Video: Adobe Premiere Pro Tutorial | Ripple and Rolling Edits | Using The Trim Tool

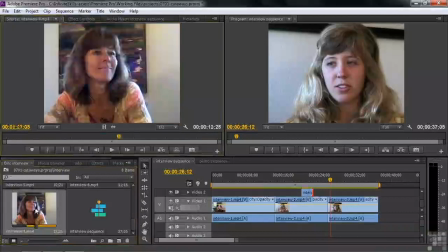(20:42)
Just double click on that to bring it in the source monitor. We need to get just a couple seconds. We can put the clip right at the beginning, actually. And that's typically the way you do it. Either you put the clip so it ends at the edit point or begins at the edit point. That's usually my philosophy, as opposed to straddling the edit point.
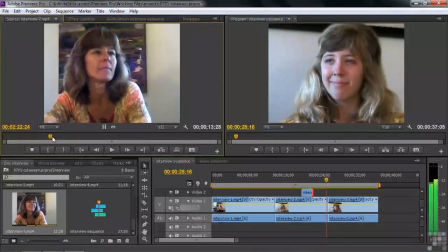(20:59)
So let's just look someplace where the interviewer is just kind of listening a little bit there.
I like to paint stripes. There we go.
And the other one. So we'll do that. We'll just click on this little endpoint here. I'm going to drag that down to the edit point here. I can pull this thing out of the way. I'll bring it down to the edit point, just the video only.
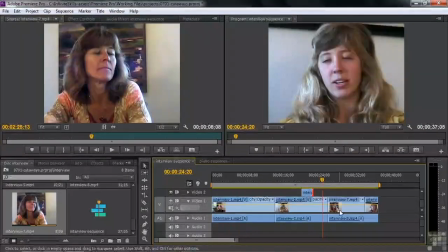(21:16)
Right there. Whoops. I dragged it down by mistake. I pulled it down here by mistake.
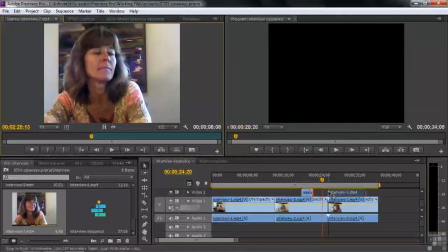(21:21)
I'll try it again. There we go. Let's see what happens here.
Possible.
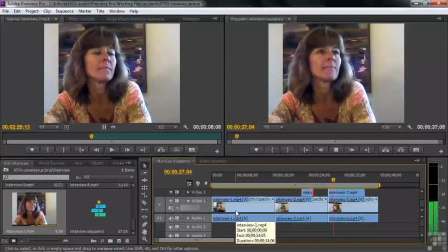(21:26) So the serve really starts with the toss.
Okay, now she kind of gave an expression there that we might not want there to have look like she's responding. So I'm going to trim that away a little bit to where she's done with that expression. Slide it over now. Try that again. Let's see how it works.
So the serve really starts with the toss.
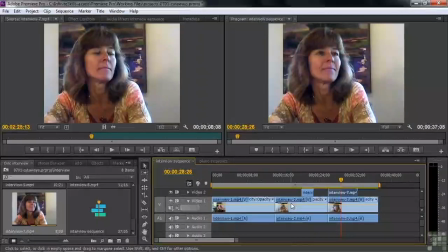(21:46)
Okay, now, and there was a phrase there, the serve starts with a toss. That's a comfortable moment to come back to the interview, so I'm sliding this over at that point.
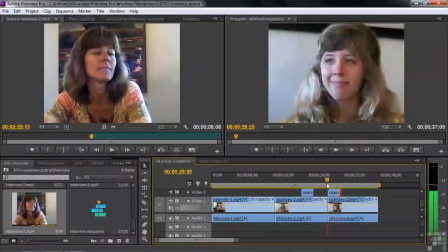(21:54)
Now we've covered up that jump cut because the last frame here was the last frame of the clip, and the first frame of the next clip, the jump cut, you can't see because this is covering that up. So let's see how that looks then.
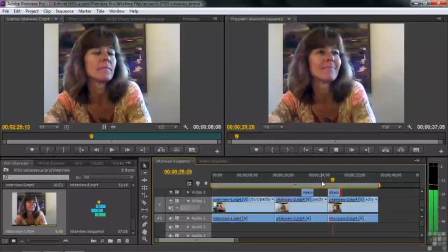(22:05) Possible. So the serve really starts with the toss, because my tossing...
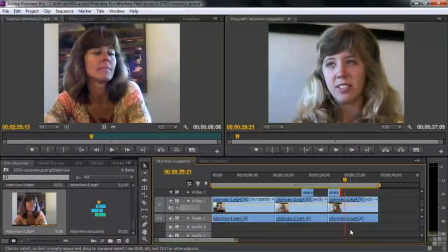(22:10)
There you go. So we've got those two guys covered up. We covered up the funny zoom, and we covered up the jump cut there, using just the video, not the audio portions of those two clips. So when you shoot interviews, keep in mind that you do want to get cutaways. You want to get cutaways of people's hands and also reverse cutaways of the interviewer, like so.
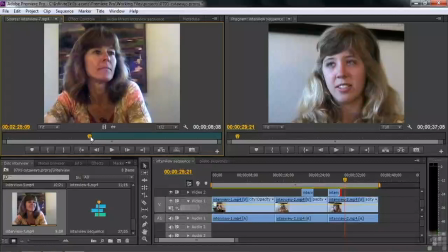(22:29)
There we go. Let's go on to the next little clip, this piano sequence.
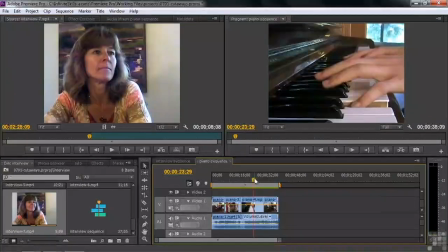(22:34)
Now, this piano sequence sounds like this.
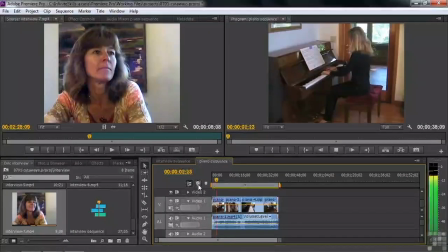Anyone who knows Debussy's Arabesque? You've heard that before. It's lovely. And what I've done is I shot this wide like this, and I got the audio from that, which runs down here.
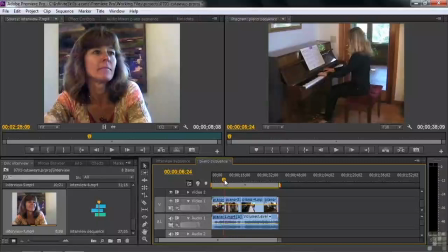(22:53)
Just that one clip's audio runs here. And then I brought in this basically cutaway, in fact, this shot, the tight shot of the young lady playing the piano.
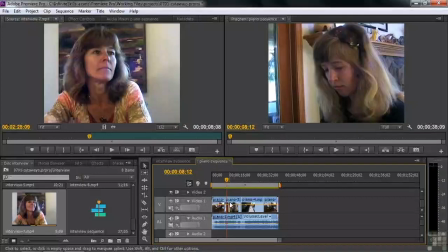(23:01)
And I covered up what was there before, or replaced what was there before.
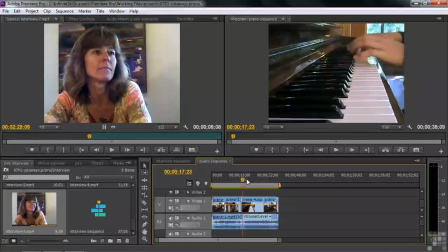(23:05)
And then I got a tight shot of her hands here, and had that line up with the music like this.
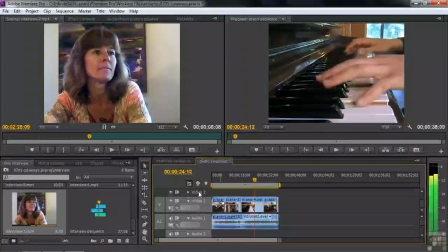(23:19)
Now, if you notice, if you're really, really paying attention, her little finger there hits the note, not quite in time with the music. Let's watch that. If you listen carefully, you can hear the bass note just a little bit after she depresses that key.
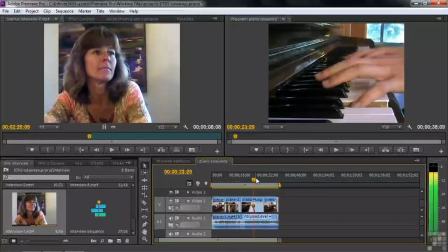(23:36)
And so to be precise, I want to cover up that shot and not show that little thing that's a little bit out of time, just because, you know, that metronome in our heads isn't always exactly right. So I'm going to back up to the point just before she depresses that key by pressing the left arrow key.
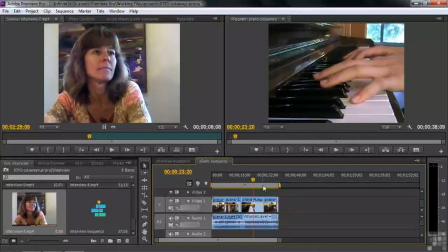(23:51)
Now I'm going to cover up that little spot where she just kind of doesn't quite match exactly how she played the piece the first time. So what do I cover it up with? I'm going to go back over here. Need to go up one level by clicking on this. I'm going to control double click on piano to keep this guy inside the project panel.
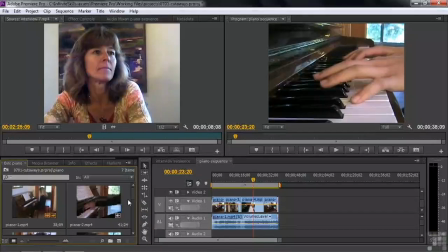(24:09)
There we go. I've got these shots, got the wide shot, got this medium shot here, got her face shot, which I could use, but I've already used it. Got this low shot right there that I'm going to cover up right now. And then I've got my fallback. I've got shots of the music. Here, this shot of the music has her hands, so that'd be really hard to get that right.
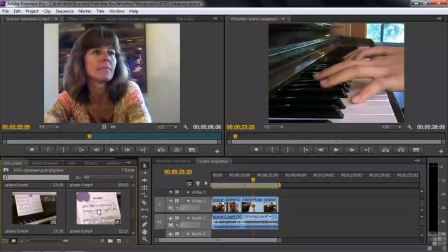(24:27)
If you hear the shot of the music, it's just a static shot. This is my fallback. Whenever I shoot something like music like this, where I might have the timing off, I always try to get a cutaway of the music itself to use in moments like this.
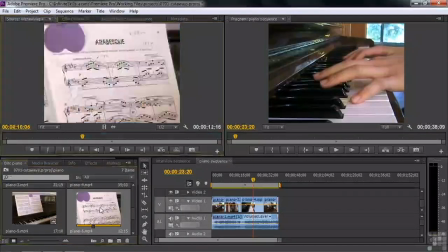(24:39)
So I'm going to double click here to bring it up in the source monitor. There we go. And I just need to take a couple of seconds here. Let's see. We are currently at 23:20.